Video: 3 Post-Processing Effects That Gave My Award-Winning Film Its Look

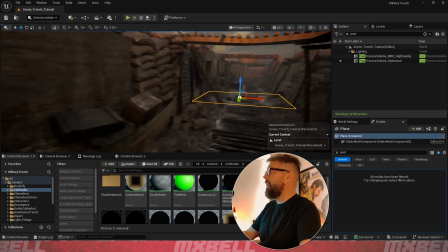(4:08)
So that is a Kuwahara filter, and that is the kind of core effect of what went on in Prazinburk Ridge.
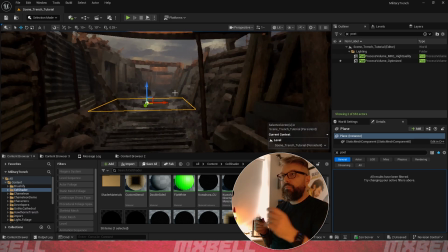(4:17)
Now let's look at cel shading. Cel shading, you probably know from video games, things like that, Zelda. And it basically makes things look like a cartoon. I'm not a big fan of it, I'll be honest. And it's kind of under duress that I did it. I explained in the other video, which you can see kind of up here, why I did it this way. But if you want to do it, it added a nice effect when combined with Kuwahara, I felt.
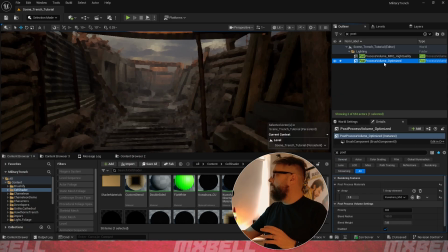(4:47)
So we can go back to our post-process volume. We're going to add another array element, and I'm going to go asset reference, and I'm going to drop in my cel shader, probably this one.
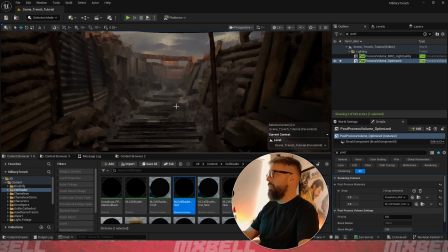(5:00)
So the way that my cel shader worked, I copied it off this video. So this guy explains how to make a cel shader that is selective.
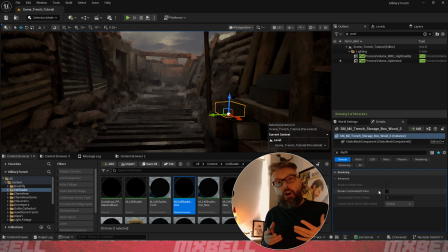(5:10)
So we use it via the render custom depth pass, and when we check that on an object, it will cel shade that specific object. During that video, he'll also point you to this video, which is the Epic Games one on how to make a cel shader, and you can follow through with that.
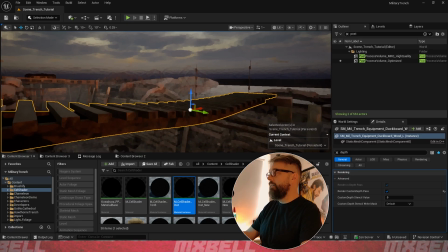(5:28)
But you can see how it's flattening out the shading on it. So that's actually now cel shaded.
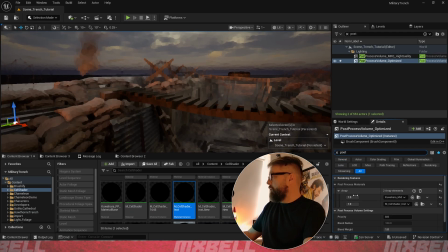(5:32)
The final thing that I would do, and I would do this entirely separately, is I would render a outlines pass. Now you can't render the outlines pass with Kuwahara on, because it will come out looking like, so it would kind of look like this, right?
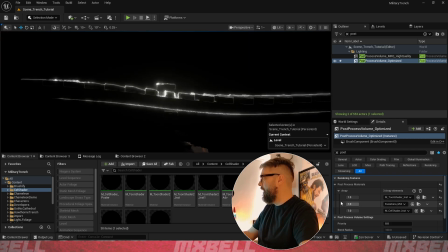(5:52)
Now what it's doing, because of the Kuwahara, is the Kuwahara is having an effect on it.
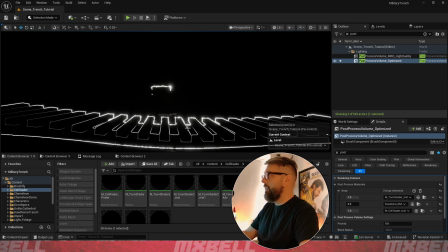(5:57)
So if I set that to 0 now, we see that we actually get a much brighter line.
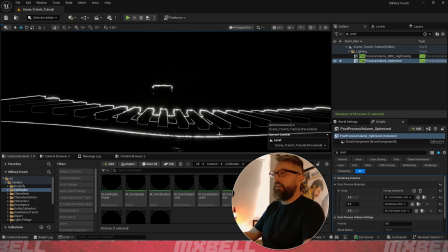(6:02)
I believe I also added a post process for the lines to take down this bloom effect. But nonetheless, that's kind of how I did the outlines. I would render this, and then I would take that into After Effects,
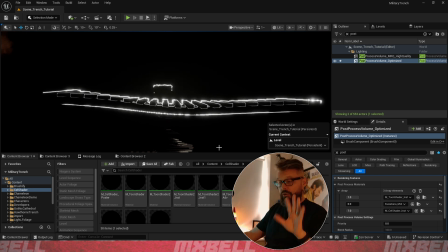(6:16)
where I would invert it, and then I created a new post process. So this is a post process, but then I would render everything without the toon shader. So I would, without the lines.
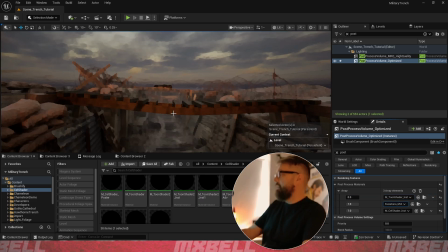(6:28)
So I would set that to 0, set this to 1. So those two would be set on, and it would render like that.
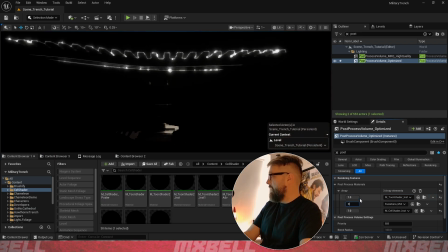(6:35)
And then I would come in and I would set this to 1 and set these to 0, and then render one of these.
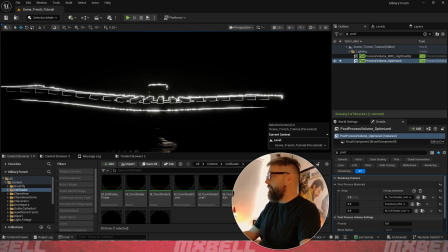(6:42)
And then I would take that into After Effects. And after inverting the
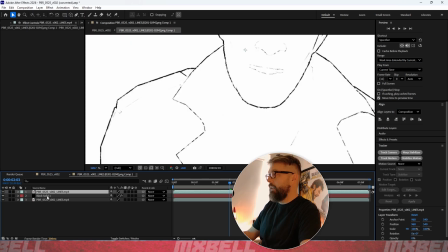(6:51)
lines, we would get them looking like this. All right.
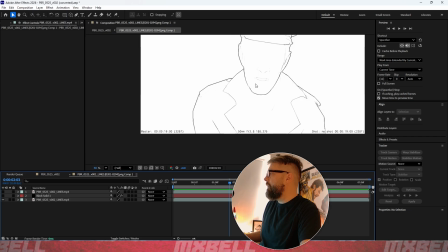(6:57)
So this is the render of the
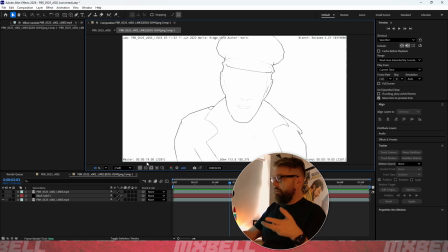(7:03)
lines pass for this shot, and it's not bad, but I wanted to have a bit more life, and so I added this black solid with a grain effect. So if I set this is currently set to blend mode overlay,
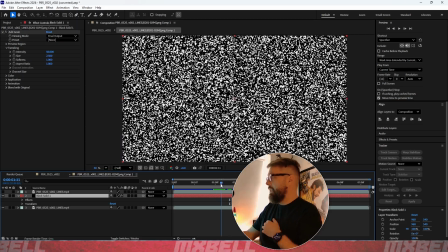(7:17)
but if I set it to normal, we can see all this is doing is adding a black and white sort of random noise.
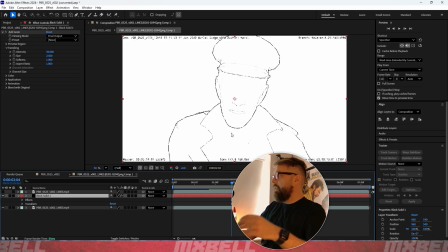(7:25)
And by setting it to overlay, you can see that it actually eats into the lines.
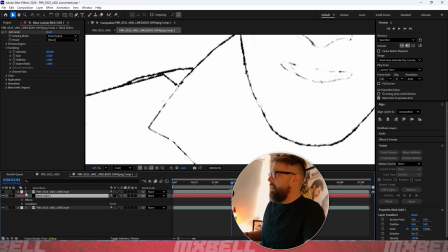(7:34)
Okay, so that's what they were when they came out, and then it eats into them like this.
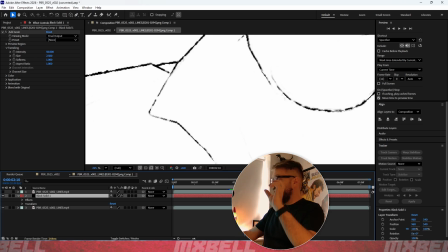(7:38)
And so that every frame, because the noise is different on every frame, it's eating into it like it's
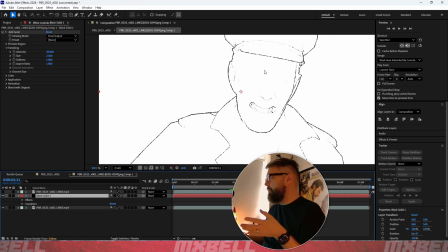(7:47)
almost like it's a different pencil line each time, which is what I was going for. But I felt like it was a bit too heavy,
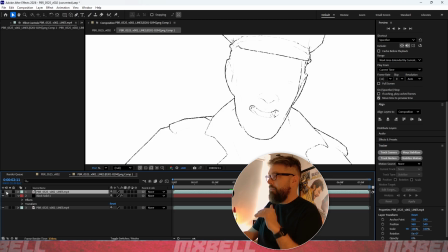(7:52)
a bit too heavy-handed, and so I saved this as a template basically, and I would add this layer back in, and this is the lines again just as they came out, but I would be able to fade back on the ones that came out of Unreal. So it was usually around 50%.
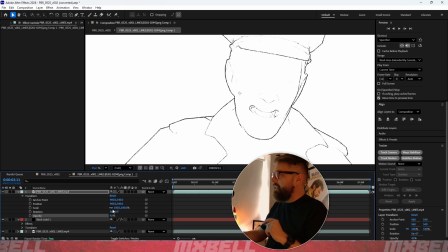(8:09)
I would add 50% of the original back in, so you just got a little bit of the dancing lines, but not too much.